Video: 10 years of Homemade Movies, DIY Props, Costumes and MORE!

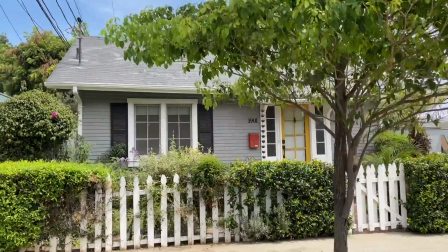497s
It was absolute mayhem. We did that for a couple years. Anyway, you get the idea. I mean, we just shot everything in this house. So after Homemade Movies moved out of here and Ben was doing it over at his house, I started a DIY prop shop. So this was, of course, where the dining table always was.
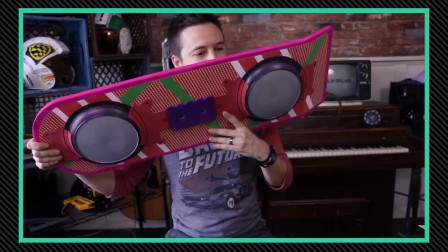513s
But I didn't want it to look just like a house, so I built like a fake brick paneling that I could just set up there.
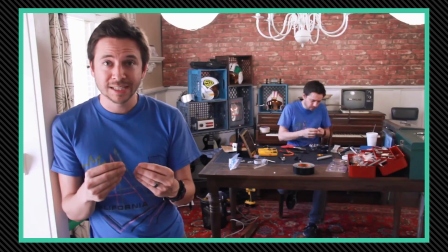519s
So it just looked a little bit more warehousey, and then I would just decorate like some crates and stuff with like the props and everything in the background.
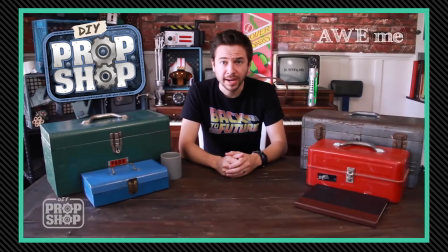525s
But yeah, the dining table is always right here, and I would just talk right to the camera facing that way, and I just did all of those props sitting right there in the actual dining room. And you got some great natural light, and then I would just hang some LED lights on the ceiling.
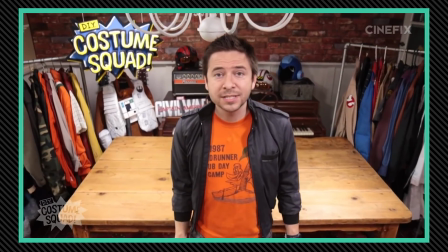538s
And then a little while after that, when I started DIY Costume Squad, which is really similar, a lot of the episodes, all the ones that like I hosted, took place here too.
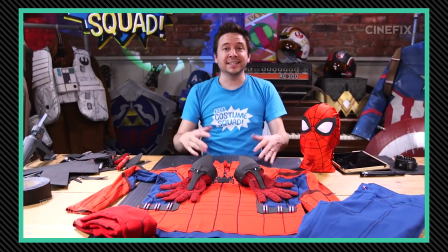546s
So it's kind of like really nice to just use this space and spread out a little bit, because I don't have a garage and I don't have like a proper workshop. I would just bring my tools in here and I would shoot everything.
I'm out of here.
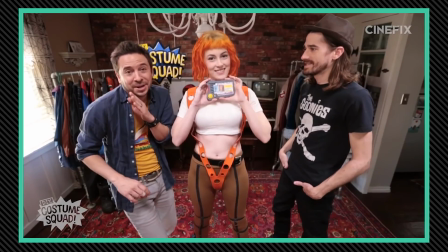556s
Even some of the episodes that I wasn't hosting, we had take place here just because it was a really easy setup.
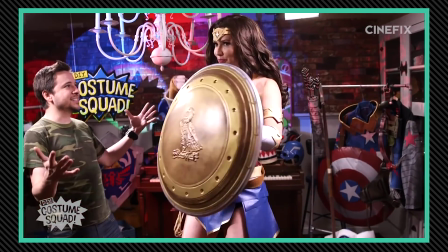562s
And hey, why not shoot episodes of a show at home?
Oh my gosh, this is amazing. Thank you. Wow, I am short next to Wonder Woman.
Even up until recently, like the Boba Fett helmet, I still just did that right here. So of course in the back is my office. This was all painted dark gray, looks totally different.
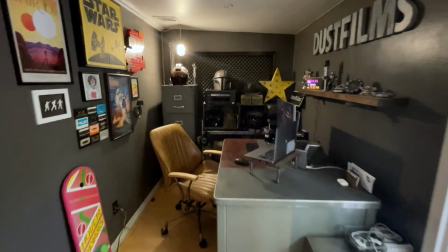578s
I had that window closed off and it was kind of soundproofed, but this is where I did all of my editing. All those early episodes of Homemade Movies were edited right here,
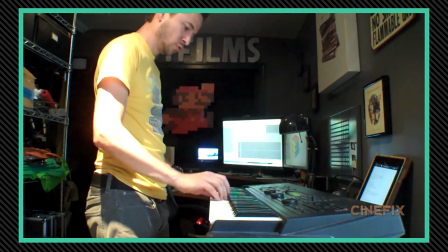585s
and I did all the sound effects and music right here. But this is now just a very nice plain white room with a picture window.
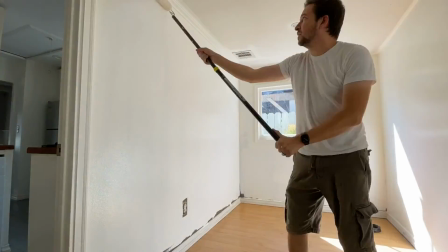592s
But I painted everything, ooh, so white and clean. A couple other random videos that were memorable that I shot in here were the remote out of control video.
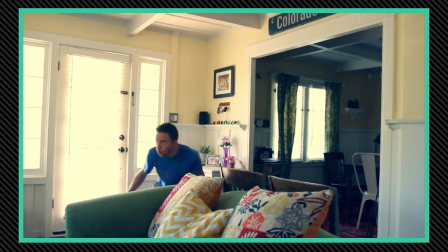600s
That was a big one, just all over the inside of the house here. There was also the fly swatter video where I'm just running around the whole house chasing the fly with a fly swatter.
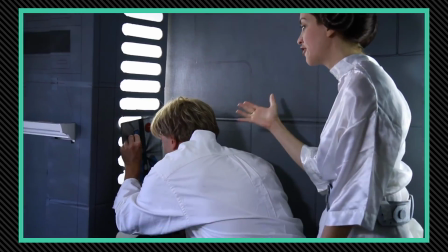612s
Oh, right here in this doorway, the Star Wars, the Princess Leia saves Luke Skywalker that I set up right here.
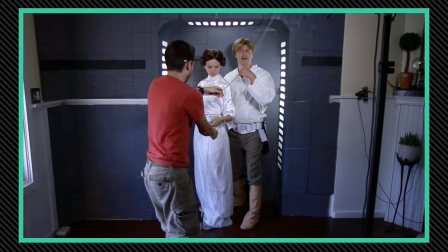619s
The full like Death Star door on both sides. And then all the, like, it was backlit right here.
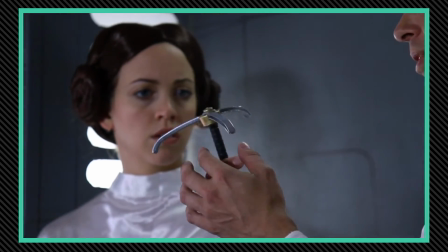625s
And so we shot the whole thing right here with two cameras so we could get them in the doorway.
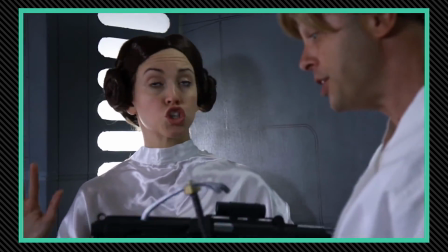630s Okay, you are the worst rescuer ever. I just throw it. I just don't think it's gonna carry our weight.
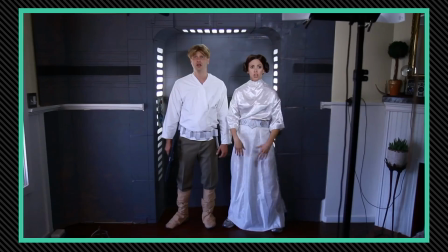636s
And then I did the CGI like set extension on some of the miniatures that I shot in
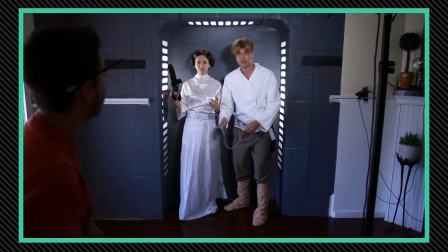641s
here to make it look like this door is attached to the inside of the huge Death Star corridor.
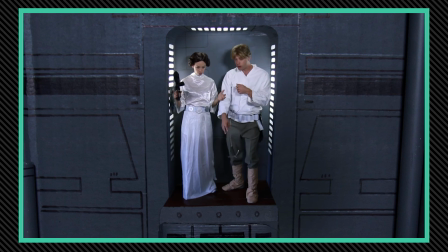649s Okay, that one got caught on my leg.
Not having a garage, the only thing that made this little tiny house possible for all this production was this attic. We had so much stuff stored up here. Not only our personal stuff, because we live here, but for homemade movies,
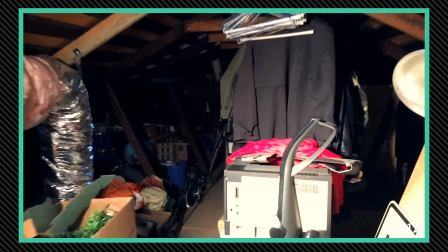669s
every single corner of this was filled with bins before we moved out to other places.
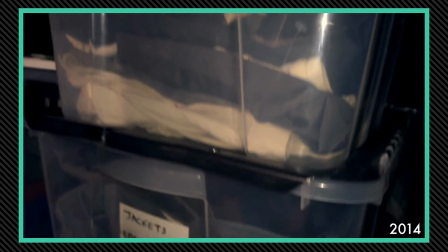675s It all originally started here. So everything's kind of categorized. Vests, tees, jackets, long sleeves, more wigs.
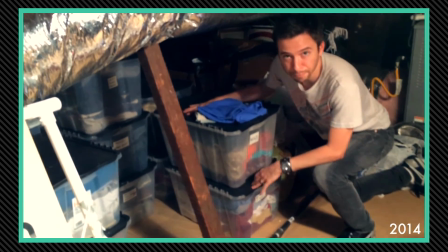682s So when we have a lot of miscellaneous characters, we can usually look here first and see what we have, see if we can turn it into another outfit.
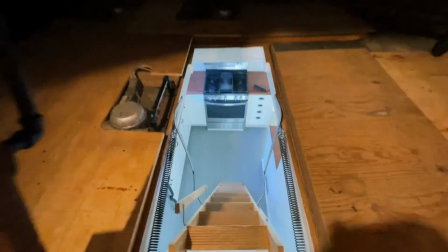688s Anything we didn't already have, we would go to the thrift store and buy and build from there.
All right, well, I guess that's it. I mean, there's obviously a ton more over 10 plus years that we filmed here, but it was the official home of Dust Films and the unofficial home of Mashable, Cinefix, Brain Jolt, Jelly Smack, all these other places that I ran content for. But huge shout out to every single person that ever helped, all the people that wore crazy costumes or made DIY stuff or just did anything here whatsoever.
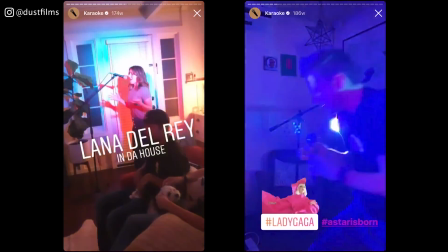716s
And shout out to all of our friends who also just made this house a home and the many epic karaoke parties and Oscar parties that took place right here too. So stay tuned for more content on the channel. I'm gonna be doing a bunch of cool DIY projects and putting together my new YouTube office, my new YouTube DIY studio/garage. I'll be doing videos of all that stuff. Thanks for watching.